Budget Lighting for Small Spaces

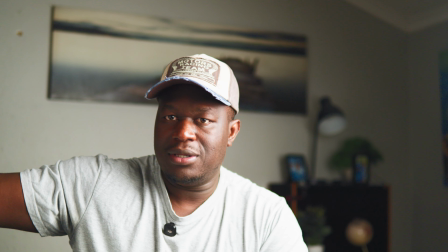Yes, I've got something like a white board on this side, and that just illuminates me from this side.
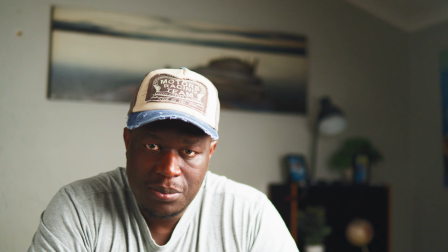You don't really need it, but I just have it. Okay, so now I'm going to turn on that home light over there.
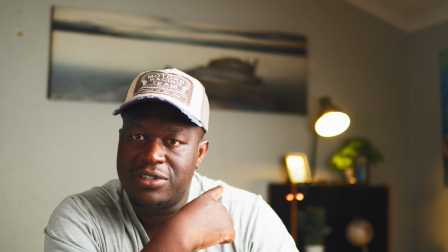Let's have a look. All right, so I've just turned on that light at the back there.
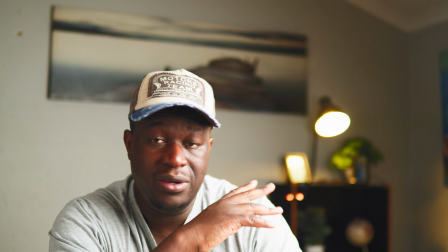Like I said, it's just a normal lamp, very cheap. You could probably get it for 70 Rand or something, but any lamp would do.
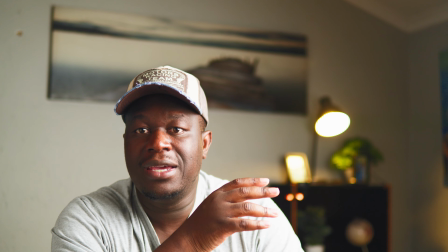Any lamp. This was lying around the house. I haven't used it in years, and I just figured just to create some dimension, I'd add that.
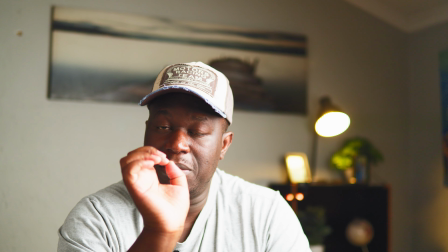Okay, now I'm going to show you something that's also very subtle, but I think works.
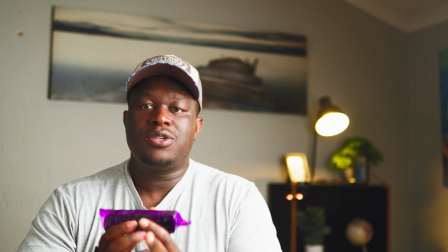Okay, 1 minute. So I have this little light, right?
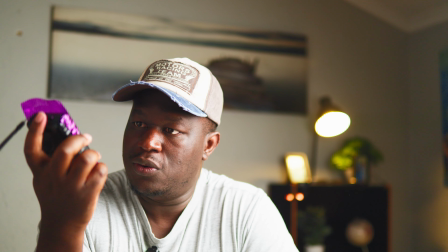If you were in South Africa during load shedding, you'd know what these are, okay?
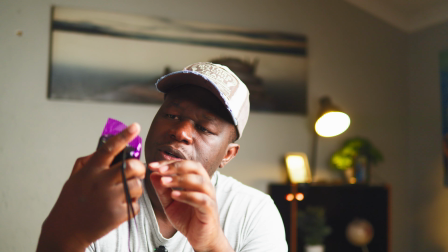But what I've done is I've just put a little what's this, purple filter on it, like a purple gel wrapper thing on it.
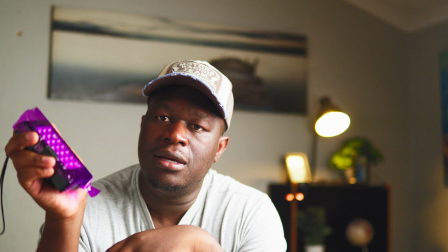And basically, it just makes the light shine purple.
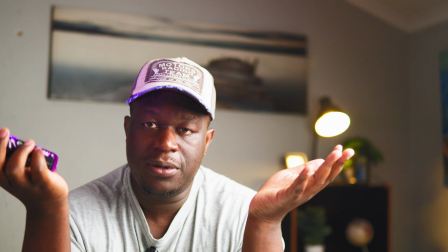Now, this is not necessary, but since we're leveling up, we just want to add a little bit of sauce to it.
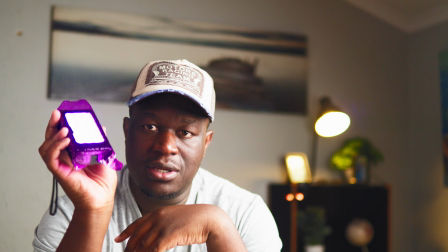Okay, so I'm going to show you where to put this. I mean, this was probably 100 Rand or something.
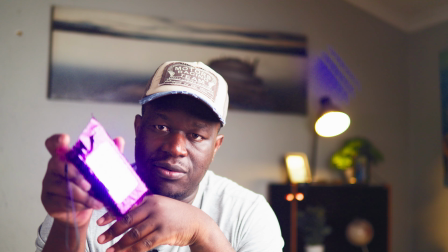This is just really, really cheap light.
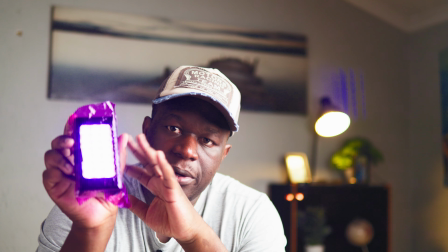But you could sort of zhuzh it up, you know, give it a little bit of spice by putting a gel on it,
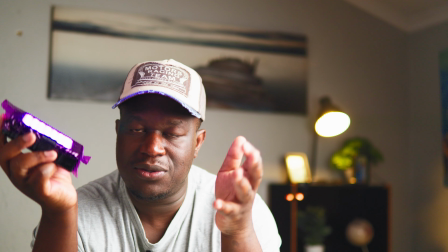and find a place to put it just to create some sort of dimension and a little bit of contrast in your background.
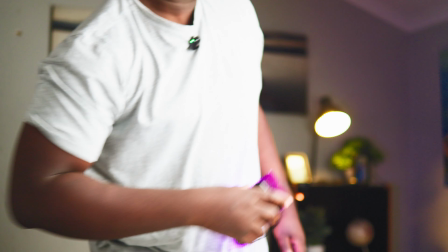So this is that. I'm going to show you where I put it. So that's the light that's there.
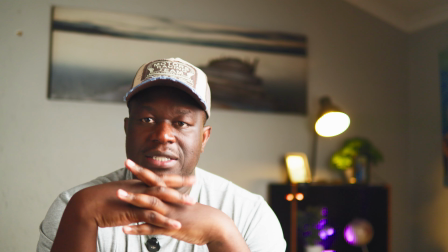Very simple, very, very, very basic. All right, and if I didn't have anything else, I'd be quite happy with this.
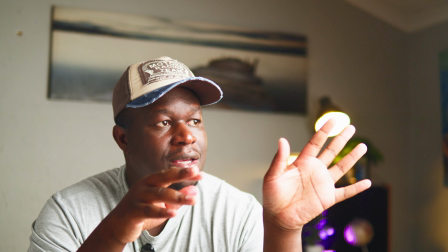This would be a good shot to start off with. If you've got your key light, you've got your practical light or your home lights that you've got in the background there,
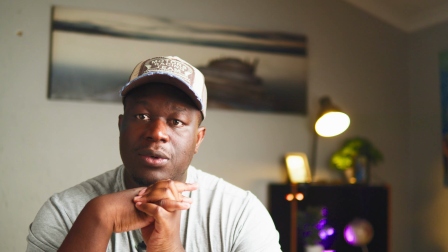and any other lights you can sort of add and just modify, that would help. But now we're talking about leveling up.
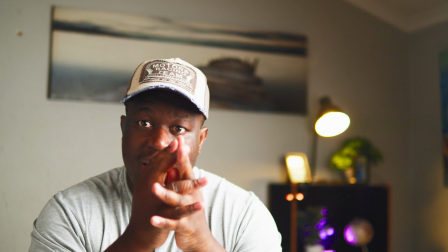Leveling up, all right? We're gonna add that little spice.
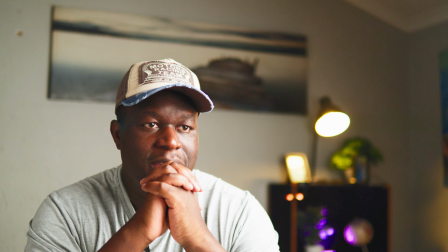We're just gonna add a little bit of spice to this, okay?
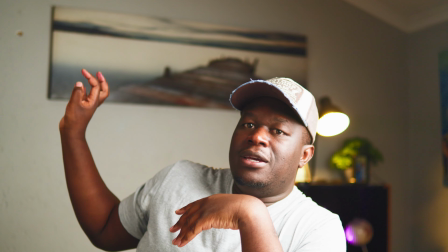Now, if you look on this side, yes, I've got the painting, but the wall kind of looks a little boring, if we're being honest.
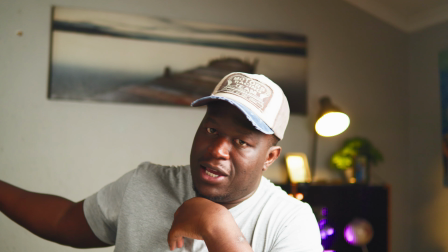I don't like the way the wall looks.
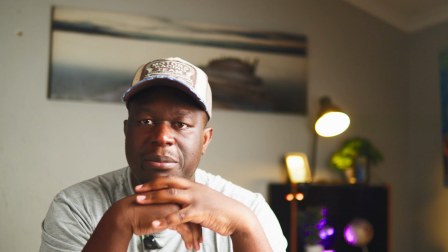And so, just to create a little bit of drama, a little bit of interest, I'm going to turn on the third light.
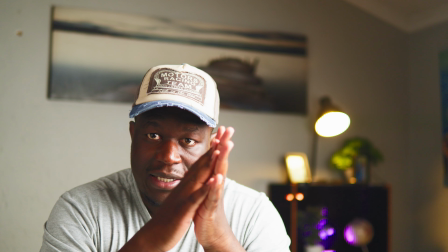And this is, like I said, also a very affordable light.
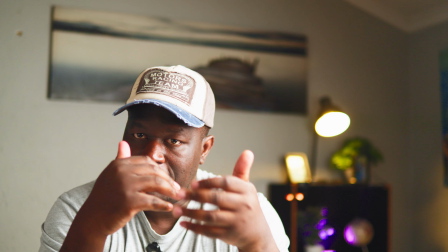It's not necessary, but if you just want to level up, you might want to think about it.
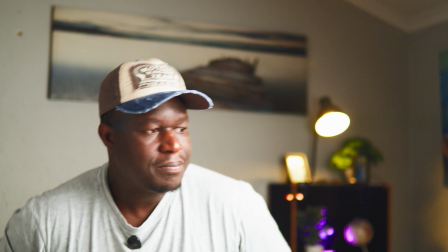Okay, so let me turn on this light. Okay, and there you go.
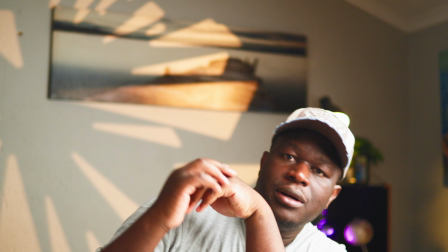All right, so over there, I'm just using, what is this?
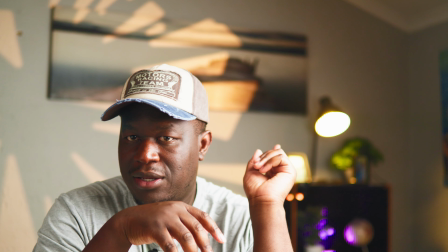I think that's a Neewer
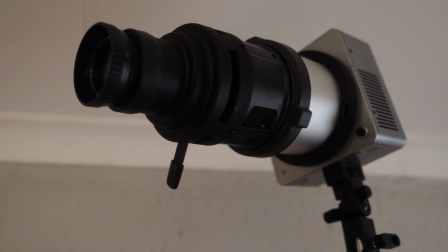HB80C, something like that.
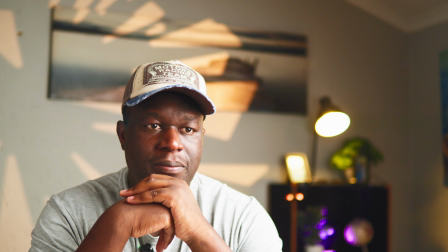It's relatively affordable as well, and I'm using an optical snoot with like little shapes that you could sort of change into it.
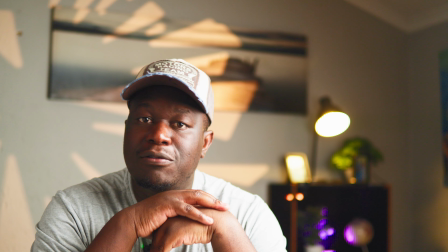And like I said, it's not necessary, but if you do want to level up, you might want to consider some of these things.
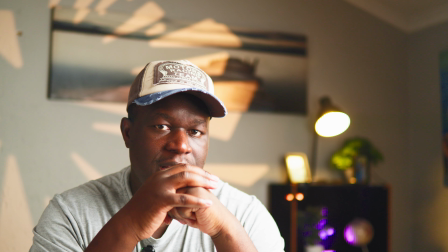I will try and put some links in the description below, but if I don't,
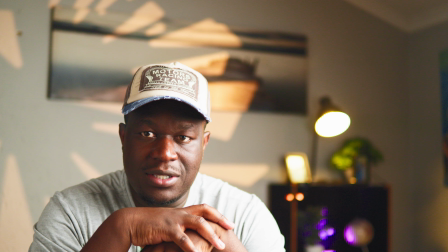then you can just send me a message or ask me in the comments and I'll send you a link.
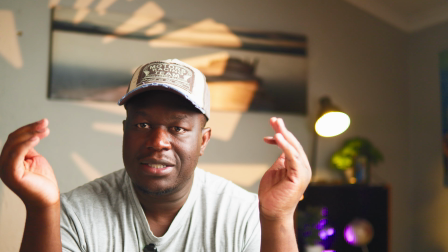Okay, so that's basically it, guys. Very, very simple.
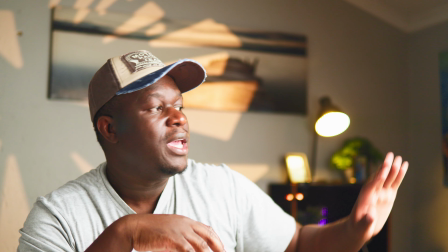You need one main light, essentially, and just anything in the background, anything of interest.
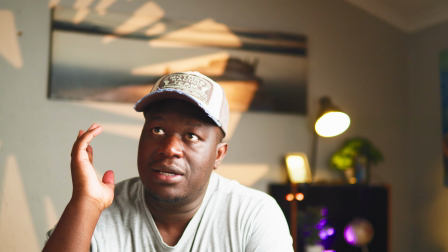That painting that I've had there, I've probably had for like 6 years or so.
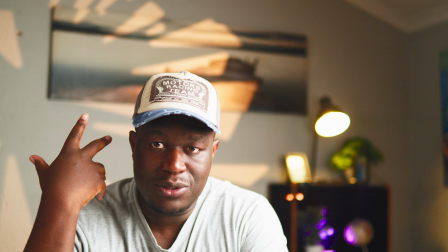Never used it. Just figured the background was looking a little bit boring, and so I just added it there.
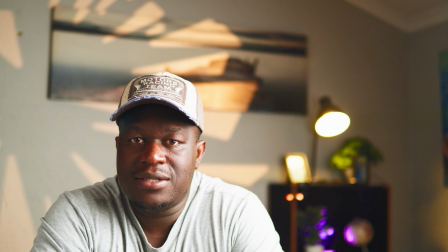But that's it, guys. That's really just how it is. It's not rocket science, and give it a shot and let me know how it goes.
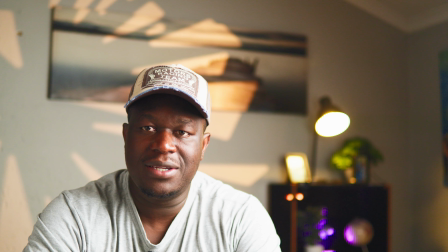Okay, see you guys in the next one. Cheers, bye.